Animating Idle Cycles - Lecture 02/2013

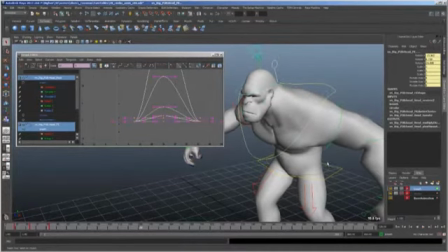Okay, and now all of these controls, just your good old straight up offsets.
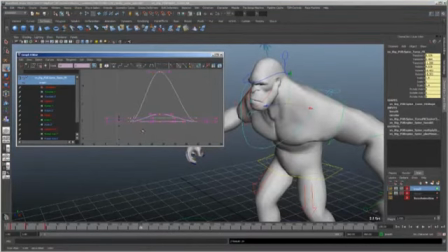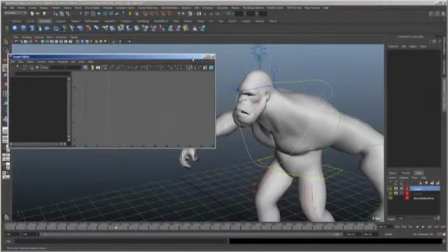Okay, so here's what we have.
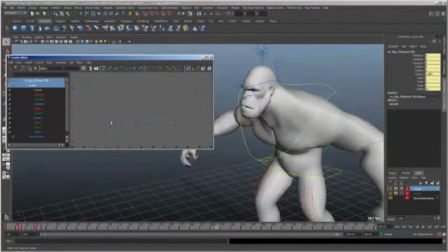Yeah, that jaw is not timed correctly. And push it back to where it was.
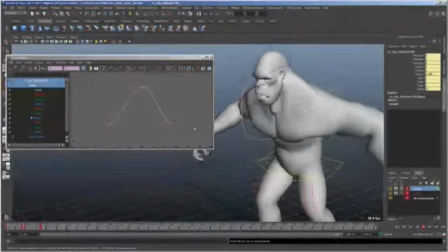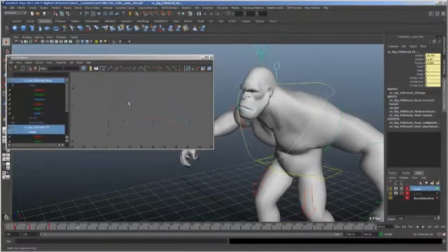Something's wrong. I feel like I might have made a mistake with offsetting the head. Let me move it back. Yeah, let me try to move it forward.
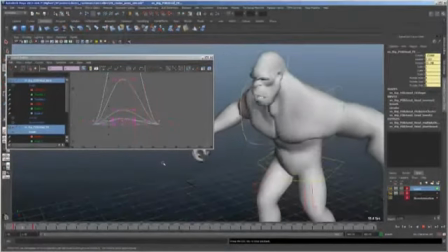Yeah, that's what I wanted. I don't know why I thought backwards. Because now it really looks like he's like sucking in that air. It's weird. It's like if you follow, it's almost like a straight. The way that that works.
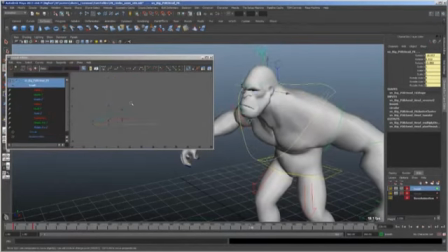In fact, it can probably get a little bit more. And now I know this is way too big. Don't get me wrong. I see what I'm doing here.
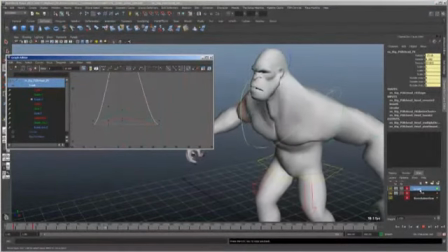But we have a controller. We have a weight channel that gives us absolute explicit control over how this is going to look. So there's like no danger at all of having this like really bite us in the butt.
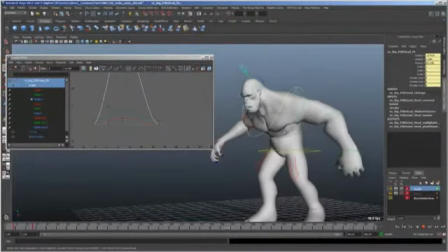Okay, so here we are. Here's our breath. Right, and we can turn that up and down however we please. Okay, so let me save it real quick. Now let's look what happens when we put breath on top of circular.
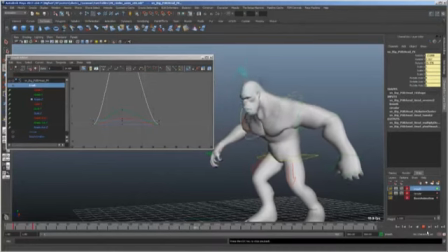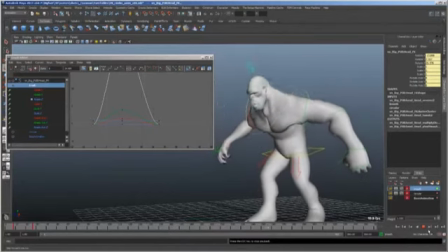Okay. Okay. Obviously he's breathing so heavy, it looks like he's about to die. So let's bring it down to like 50%, like 0.5, see what happens.
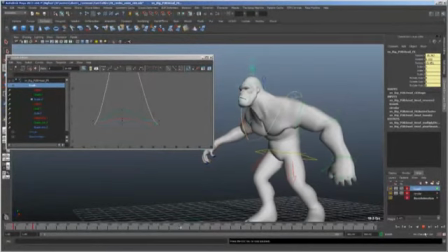Oh, it looks so cool. How quickly he comes to life. Do you see that? And this is just 2 layers. I just want to point that out really, really, really quickly. So much of how a character's keep alive is built like normally has to do with trying to really like skirt the line of being very specific and being very like kind of regular and kind of like cyclical. So you don't have to go through that fight. We've only added 2 layers to this, and they're timed differently. One is, and they're sort of on the same long phase. Like their phase like goes with each other. It's like the second hand and the minute hand of a watch. But at the same time, the fact that there are moments where the channels almost kind of fight each other, it gives just enough visual interest to make it so that you see something and you're like, oh, that's like actually a little dirty, so it looks organic, it looks real. You know what I'm saying?